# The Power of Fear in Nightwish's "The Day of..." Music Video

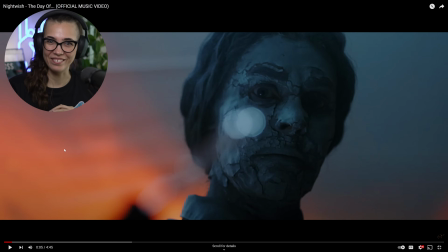[4:04]
oh and it was kind of sped up too very cool love that so and then we so we see this woman's really creepy face with the the chap like the face paint and it just looks really
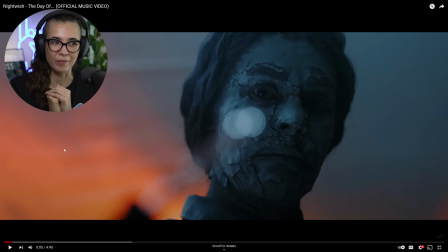[4:21]
unreal kind of zombie like I don't know maybe they'll do a reveal on why that is
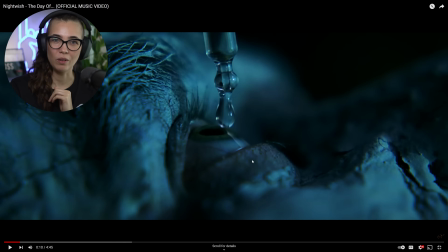[4:26]
and then this beautiful close-up shot of the drop being delivered to the eye very creepy and gross ew but yes very effective in setting the tone because we're only 10 seconds in here so yeah I'm
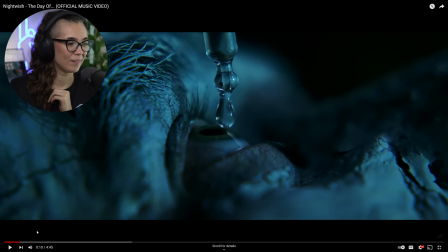[4:44]
definitely getting a strong clockwork orange vibe this is also a great shot I love the
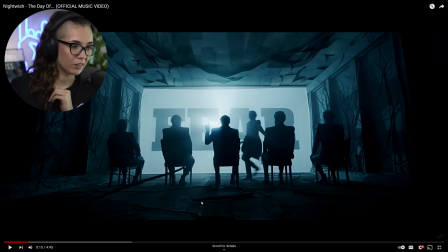[4:50]
texture on the walls with these this sort of growth and the the ceiling that's falling apart it's giving sort of post-apocalyptic and then they're seated in front of this giant screen with the projections um that's projecting
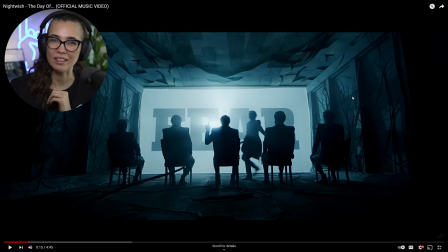[5:06]
all sorts of words and i'm not sure if the space stuff was actually projected on the screen too or if that was just for us wonder what his finger here is about it's just oh
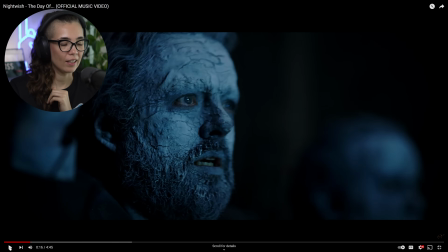[5:20]
he was requesting another drop it looks like so that's interesting because then that's not like clockwork orange where they're being forced here it's more so like they're willingly taking it in and they want more right and these are all just
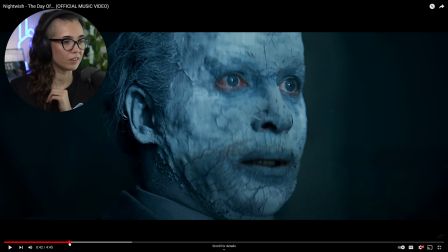[5:34]
such great shots it's it's really beautifully done and I love the lighting here it's um very stunning and look at all of it is blue and then we have his really bloodshot eyes and
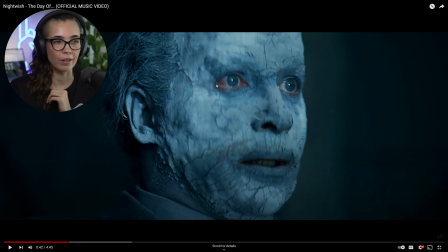[5:49]
that's where we see some of his own skin tone and I'm guessing that not only are they painted with this face paint but here we barely see any of the the painter in his ears but it's not reddish right or
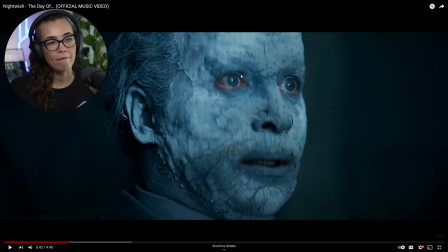[6:04]
like his eyes so I feel like they also played with this in the color correction a little bit where we do see some reds here and in his mouth his eyes obviously a little bit here but not on the ears and the neck and
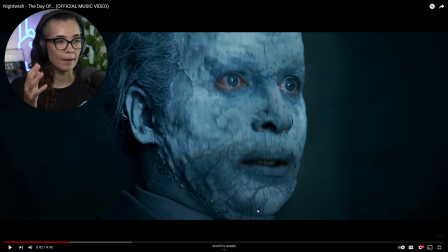[6:20]
I think that's because they probably desaturated everything that's sort of beyond the the ears and the nose and the mouth so that or at least you know filtered all of the reds out of it just to make
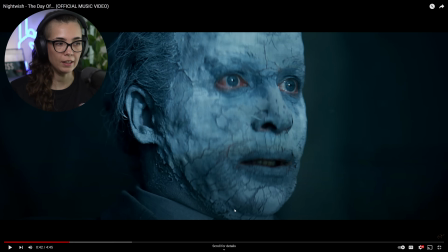[6:35]
it even more haunting and unreal looking and it's really effective very cool and she's looking
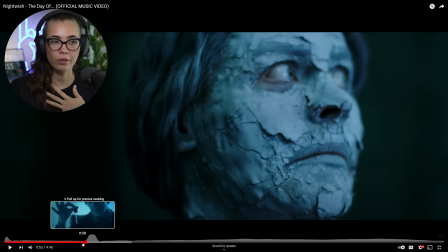[6:40]
so creepy.